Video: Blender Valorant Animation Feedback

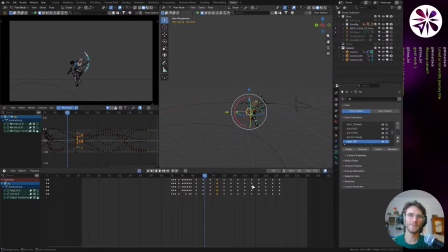12:27 So this way it's just a nice way to just get some very rough first idea of an animation, right? And then you can always go in and tweak it however you need. Yeah, this part I think is kind of cool.
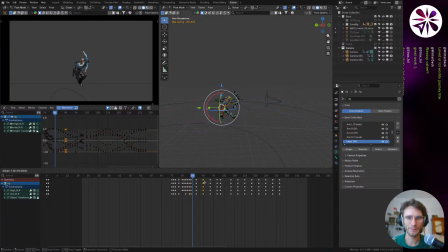12:41 Then we could like go back to the pose we had in the beginning as like a ending. So let's maybe try to do that here.
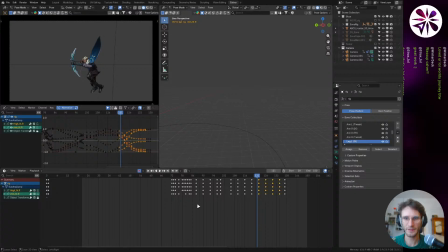12:57 That's a bit fast. Actually, I think I'm gonna try. Yeah, I'm just gonna try some stuff. I'm gonna remove this one for now.
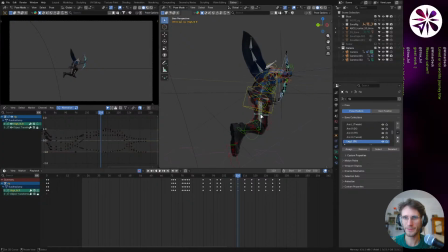13:12 Here, I'm gonna add a little bit of rotation towards this direction.
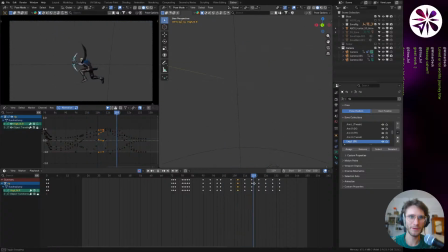13:30 I think just in general, a little bit more like a little bit of like not flailing, but kind of like controlled, like air rebalancing, kind of like how cats do it, right? I think would be cool in this moment. So that's kind of like what I'm trying to do here.
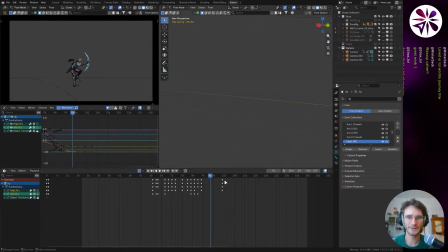13:49 Maybe the other leg also needs to play a part in this. So let's try to add animation there too.
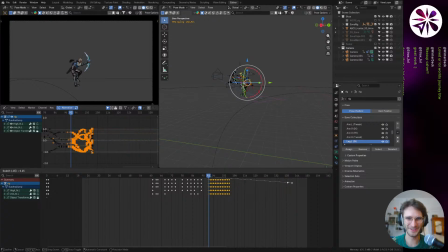14:03 Okay. Looked very rough, but let's again just try to scale it down, scale it up again, make it automatic. Okay, it might be a bit too much. Yeah, no, it's definitely too much. Like, he's definitely kicking forward a bit too much.
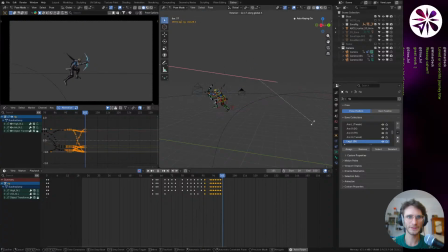14:19 It feels a bit cartoony. So let's try that again. Doing the splits. Yeah. The splits. Let's try this. 0.5, 0.4, automatic.
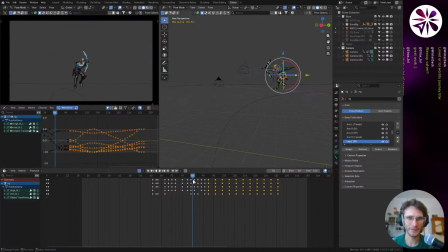14:36 Okay, yeah, there's a little bit of more natural feeling to it now. Gonna maybe get rid of these here for now. Then move these a little bit closer. There's a little weird like
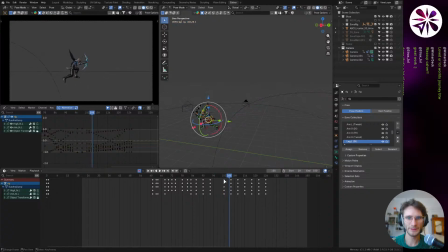15:00 moment here. Let's get rid of that. Yeah, it's a little bit weird of like moments, yeah.
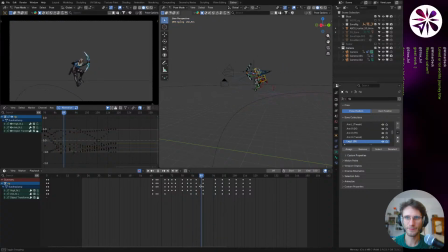I might take your advice and just like reanimate it myself with like just standard keying because that's what I'm more comfortable with. Yeah, for sure, for sure. Yeah.
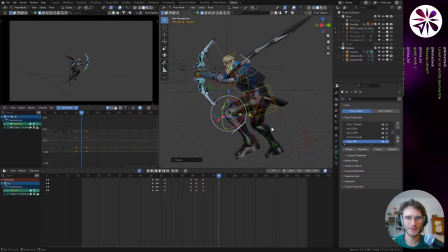15:38 I mean, I guess you kind of like get what I mean right now with like trying this out, right? Yeah. I'm starting to see your vision. Okay, I think. okay. Yeah, just a little bit more. I think a little loss of control, like a tiny bit, would be cool.
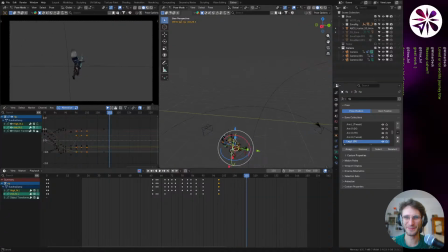15:55 Yeah. So it's like not fully perfectly posed. It's a little bit difficult for me because I like for stuff like that I like doing stuff that's more subtle, but like he's so far away that it's difficult to make stuff subtle. So yeah, I've just been avoiding like doing anything with it.
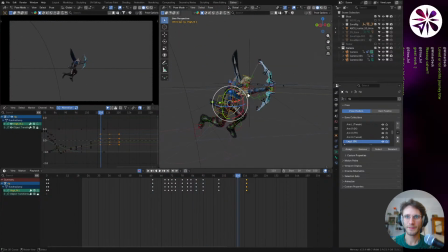16:17 But yeah, I think a little I get what you're saying with the rebalancing. Okay, cool. I also feel like in this moment here, like when he's taking out his bow, I think that animation is like super quick, right?